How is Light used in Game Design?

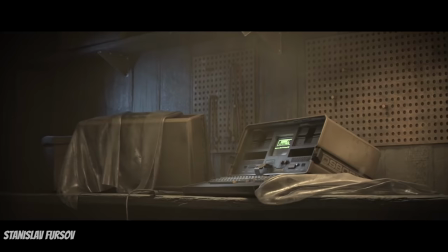502s
In order for a game to capture your heart, immerse you into an elaborate, stirring world and keep you there long after you've walked away.
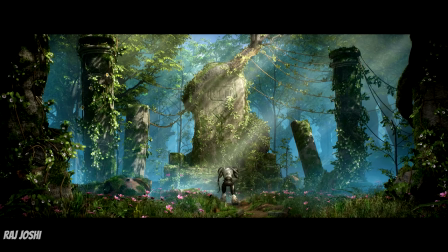510s
Balling your eyes out while playing a video game isn't exactly an uncommon occurrence,
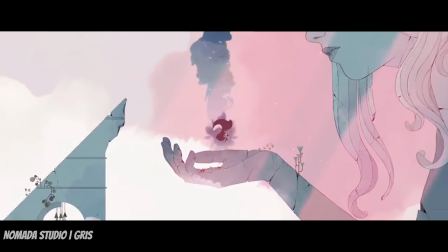514s
with cult titles like The Last of Us and even Gris' players frequently reporting onion cuttings in their vicinity.
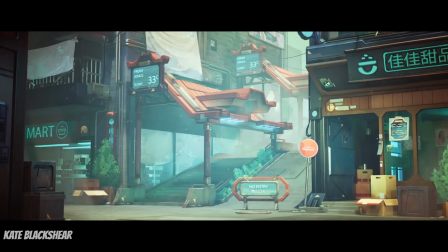520s
And feeling inspired and happy while playing upbeat games with lovely resolutions like A Story About My Uncle is something we sometimes take for granted. Jenova Chen, the award-winning game designer, says, Many people cried for a movie or novel.
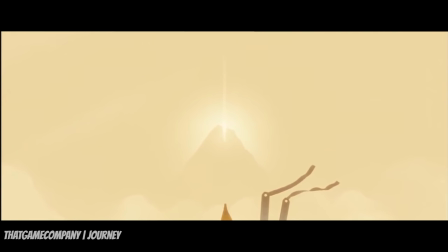534s
The first entertainment that made me cry was a game. He then went on to create games like Journey and Sky,
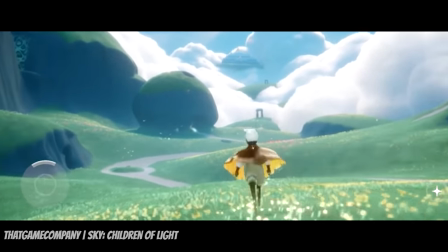540s
Children of Light, which make excellent use of lighting and coloring techniques to induce a sense of wonder and optimism.
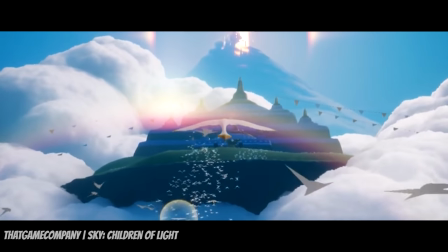547s
Journey's glowing deserts and Sky's dreamlike worlds, underpinned by subtle dynamic lighting,
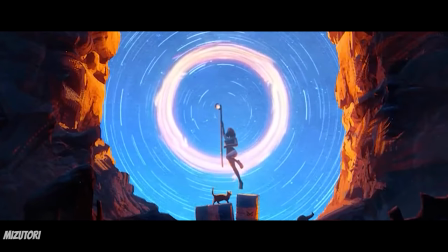552s
are two outstanding examples of how the lighting intensity and color can touch parts of you that pre-rendered art never even got to see.
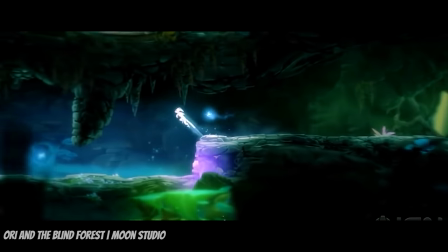560s
Circling back to Ori and the Blind Forest,
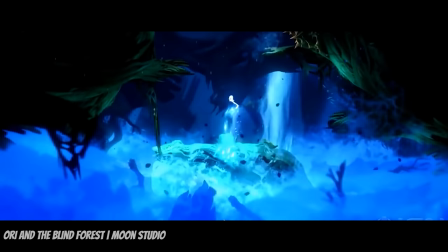563s
we get a little schooling on how mesmerizing lighting can transmute a game into a beautiful work of art that will handcuff you to your seat for hours.
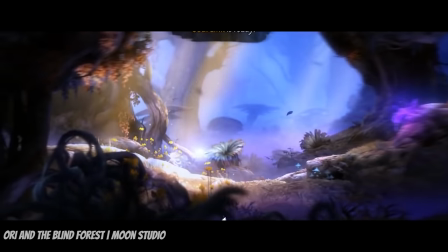570s
The soft yet powerful bloom effects perfectly paint the picture of the enchanted forest as the bright,
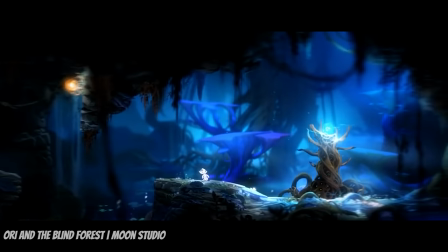576s
saturated yet mild colors bleed beautifully into one another to craft a story that doesn't need a narrator.
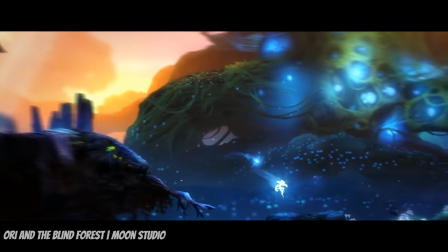582s
Misty volumetrics and disarming god rays uncover the forest little by little and separate the
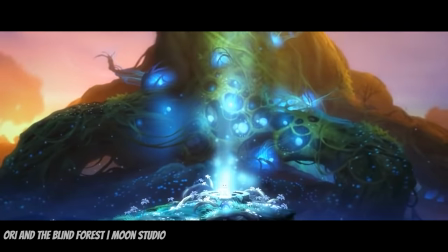587s
backgrounds and foregrounds for a magic effect of depth that sometimes makes you forget that you're playing a 2D platformer.
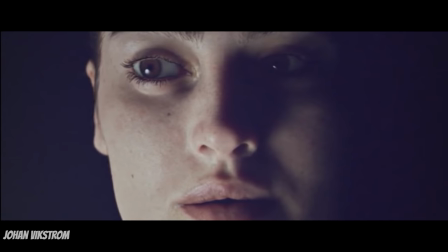593s
But let's leave the fairy tales and descend into complete crippling terror for a second. Many horror games make use of a technique called framing,
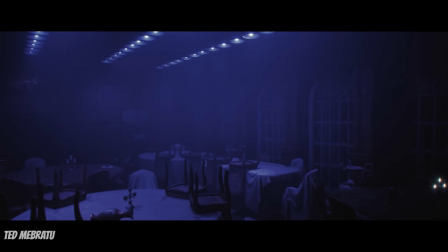600s
in which the player's vision is completely limited and many parts of the field are sharply contrasted or hidden altogether to ensure maximum panic.
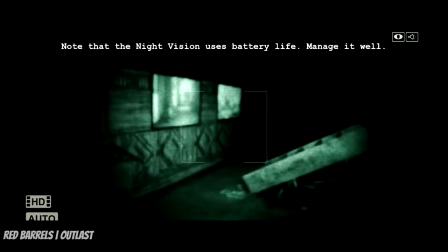607s
In Outlast, for example, you can only see in the dark with the use of your handheld camera.
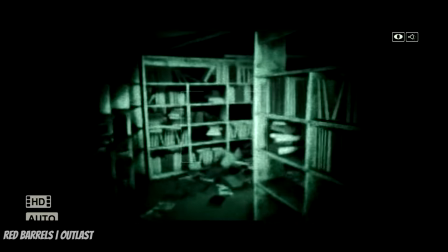612s
The terror of having to hide from nightmarish creatures as you're making your way out of the asylum is
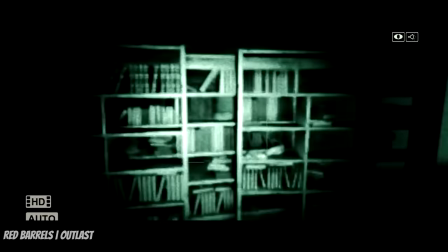617s
given an extra oomph by the limited field of vision and off-putting green hues,
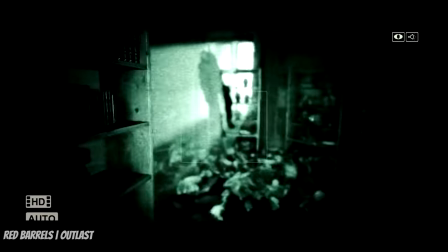621s
and the flickering lights don't do a great job at assuring you that you're going to be okay.
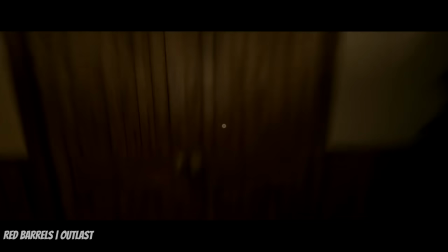626s
And it also certainly doesn't help that your night vision privileges can be quickly revoked if you don't manage to find batteries in time,
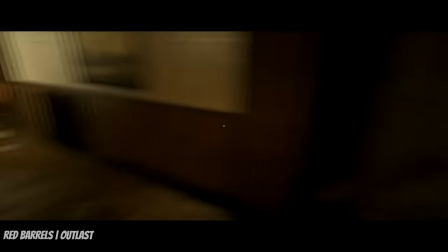632s
which only serves to keep you in a constant state of dread. as if this game wasn't terrifying enough.
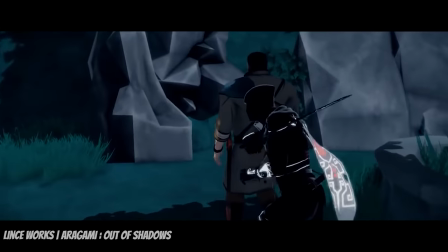640s
When game studios take lighting out of its comfortable world building role, they are left with opportunities for creating original titles that stand the test of time.
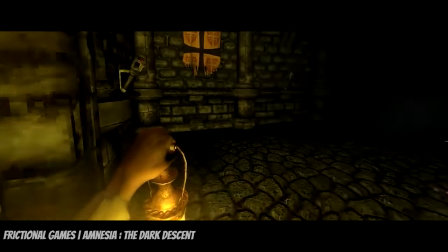649s
The Dark Descent is a cult classic among horror fans because of its creative use of light as a powerful game mechanic.
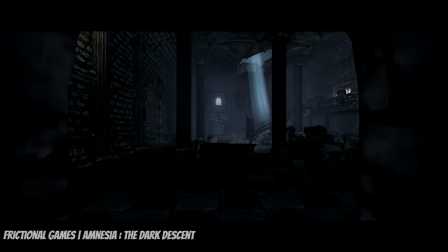656s
Players need to control and manage the time they spend in either darkness or light, otherwise their sanity meters will be affected,
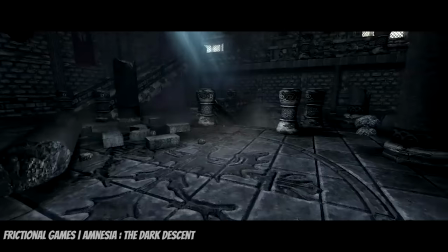662s
which in turn will leave room for gruesome hallucinations and an overall bad time.
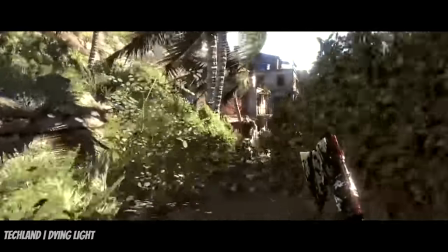666s
One of my favorite games, Dying Light, has paved the way for more complex day and night cycles that are not only there to infuse a sense of familiarity to the environment,
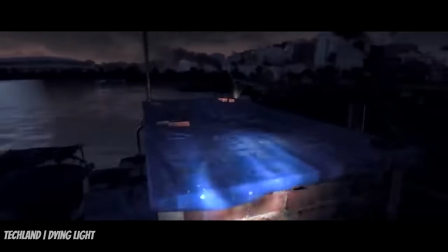675s
but actually change the gameplay drastically and keep players on their toes. During the day cycle, Dying Light zombies will wander mindlessly,
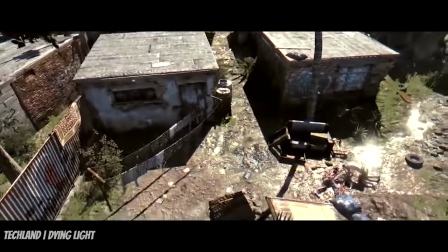682s
which allows the player to easily parkour their way through the city, but as soon as night hits, they become a lot more aggressive.
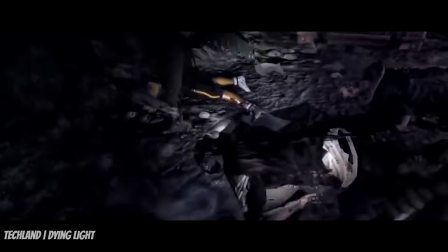689s
In turn, players will get double the experience points at night, which incentivizes them to go out at night and gives them more immersive decisions to take.
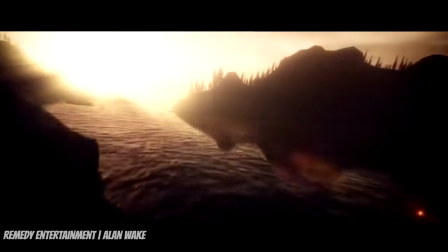696s
And how could we forget about Alan Wake,
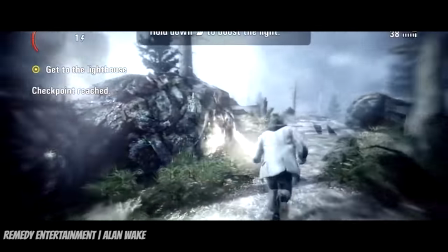698s
with the inventive use of a flashlight which not only allows the player to see in darkness, but is an indispensable weapon in fighting the Taken.
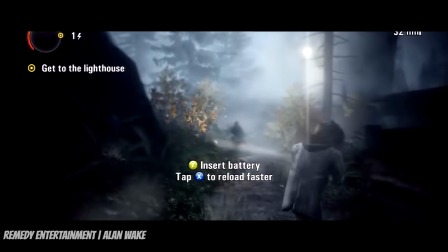705s
Shining your flashlight on a Taken for long enough will make them susceptible to bullets, making for a truly original combat mechanic.
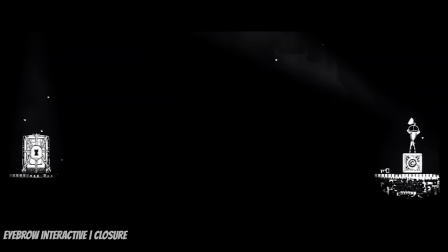712s
Additionally, we can take a look at another beautiful platformer that uses light as the principal mechanic behind the gameplay.
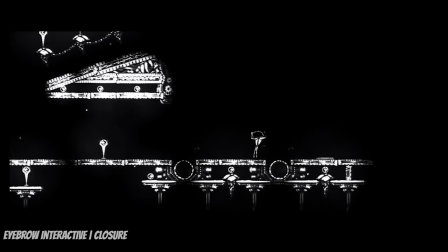717s
In Clojure, your character can only use the platforms on which light shines,
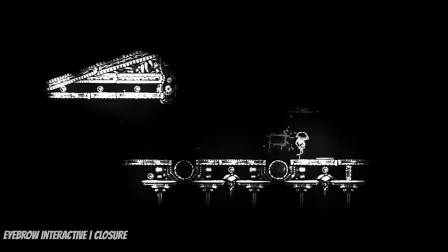722s
forcing you to follow moving spotlights or to use certain objects to shine light in that direction in which you want to go or create dark spots through which you can slither.
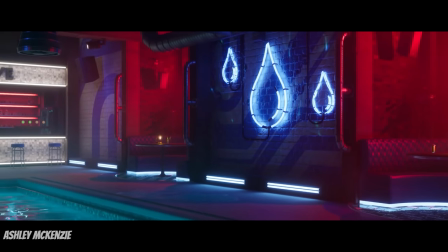734s
Using the motion of lighting to dictate what the player should be feeling is not exactly a modern trick.